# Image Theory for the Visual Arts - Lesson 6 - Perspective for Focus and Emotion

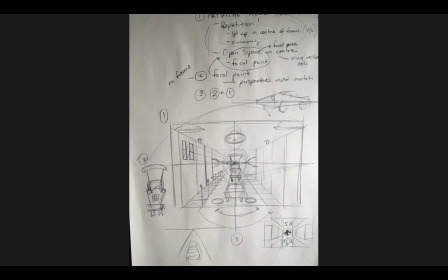It's a good point because you could do this in both bird's eye view or worm's eye view as well, because they're both 1 point, so you can put that vanishing point directly in the middle of the frame quite easily. So in the chase sequence, would all the cars be the focal point or only the middle one?
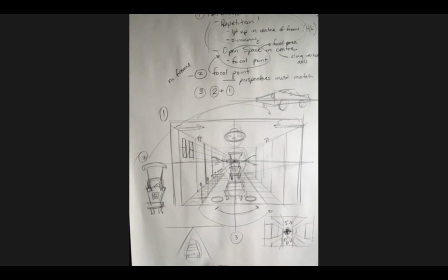Only this one, right? Okay. Because again, like I said, there's multiple ways of creating focus. We're only dealing with 2 of them, Mm. right? So there's at least 3 other ways of creating focus that we're going to go over, right? Off the top of my head, there's probably more. Okay.
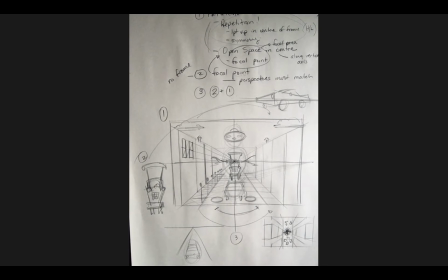Okay, well, let's take I mean, we've already kind of discussed the examples,
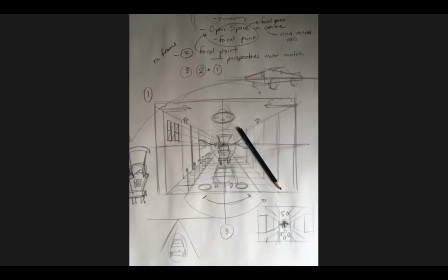so we don't really need to kind of like beat these things over the head, right? But I mean, there is benefit in looking at these things, so, and just compounding that.
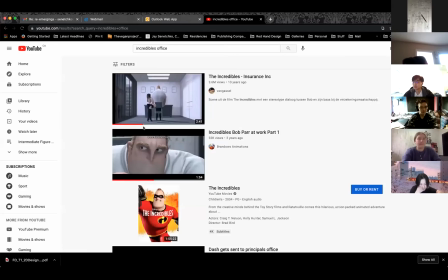Okay, so for example, in this scene,
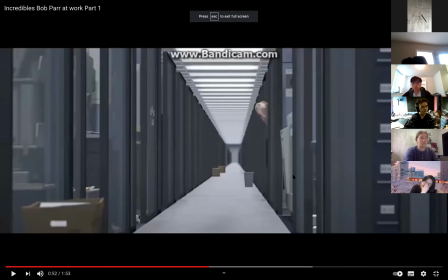there's a really good example of the interior space, the repetition of that 1-point patterning. Right now, it's got a little bit of variety, desperate pleas for individuality, kind of like stuck up all over the place. Right, so it's not a great example, this one, but pretty good. Right?
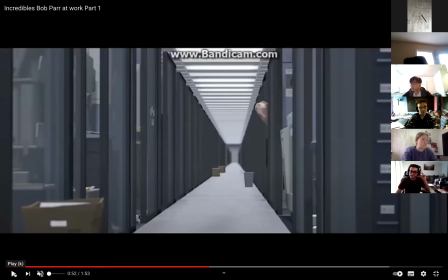And if you go forward just a little bit, you got not only the 1-point patterning, but you also get the 2-point pattern.
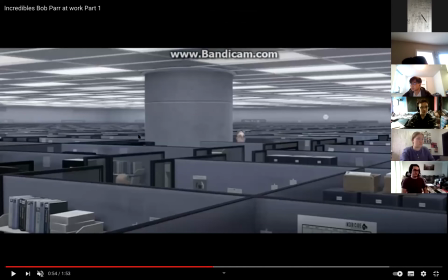Right, where you can use that 1-point grid to create a 2-point grid, and you kind of get the sense of what this environment is meant to communicate. You know, remember this guy from the initial clip. He's got the cool car, right? He's got the cool outfit. He's got the big red shiny button that he gets to push, right?
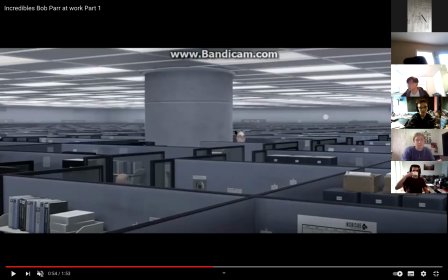He gets to, again, jump, fly, zip, and zoom anywhere. This environment is soul crushing. He's got a monochromatic environment, no color, fluorescent soul killing lighting. He not only has a shitty little cubicle that's way too small for him, he's got a shitty little cubicle up against a giant cement pillar that makes it even smaller and less comfortable for him.
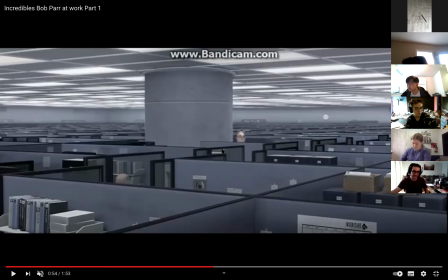So this is what I mean by an environment being actively engaged in conflicting that character, right? These 2 things are antagonists in a relationship. And when we go forward towards the end, you can see a really good example of your assignment, for instance.
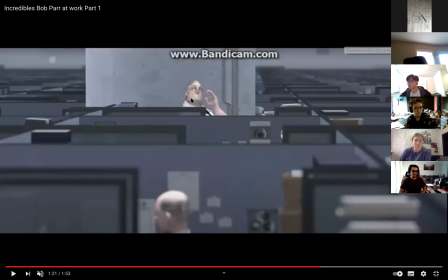This character in the middle of the frame, or along that central axis, 1-point vanishing point somewhere off in the distance behind him, and how that character pops up into this space that is conveniently left open for him. Right, so he doesn't pop up in front of this, he pops up over here.
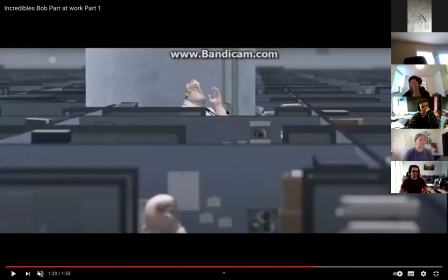And that empty space in behind that character is going to be important as we move forward in terms of developing focal points.
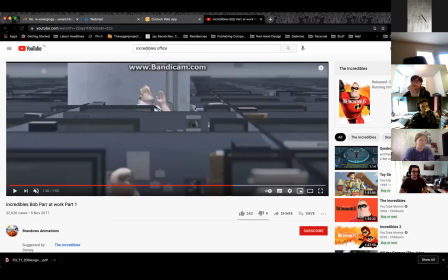Now, this is in direct opposition to his boss.
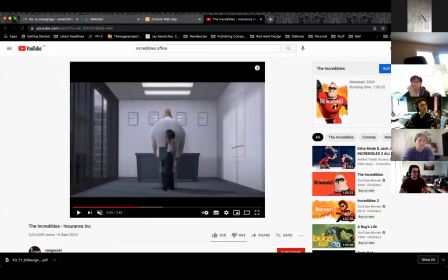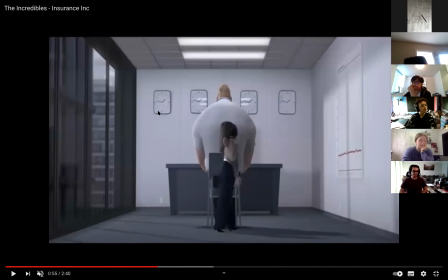Right, look at how everything's in perfect control. All the clocks tell the same time. Perfect balance on either side of the scene.
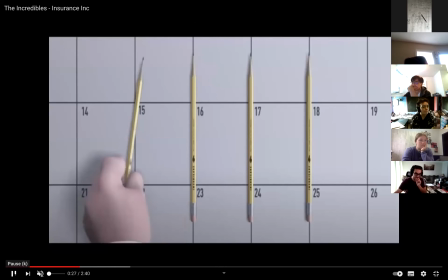When this character moves this pencil back into position, this is my favorite part of the movie.
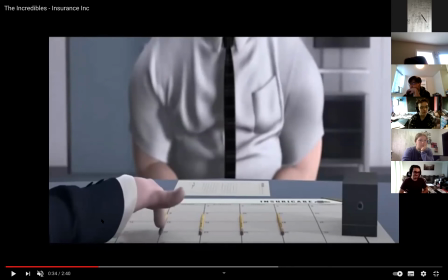You know everything you need to know about this character, right, in terms of their personality.
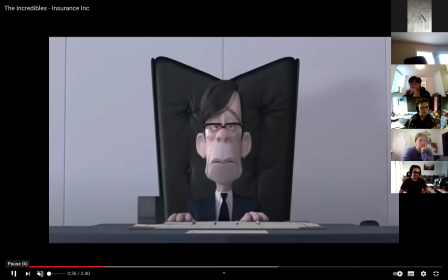Right, and that personality, right, is reflected by this perfect balance, right, perfect control, right, perfect artificiality, right, of their environment. Okay, so again, this character thrives in this environment, whereas,
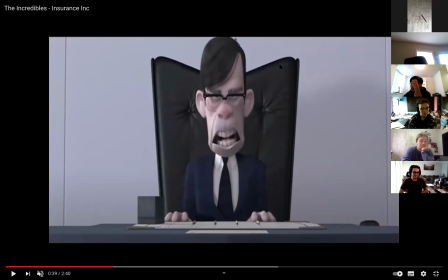right, and look at like the way that they distinguish these characters, how hard the edges are to these characters, how hard the edges are to the teeth of that character, how abrupt and harsh the suit is in terms of their design.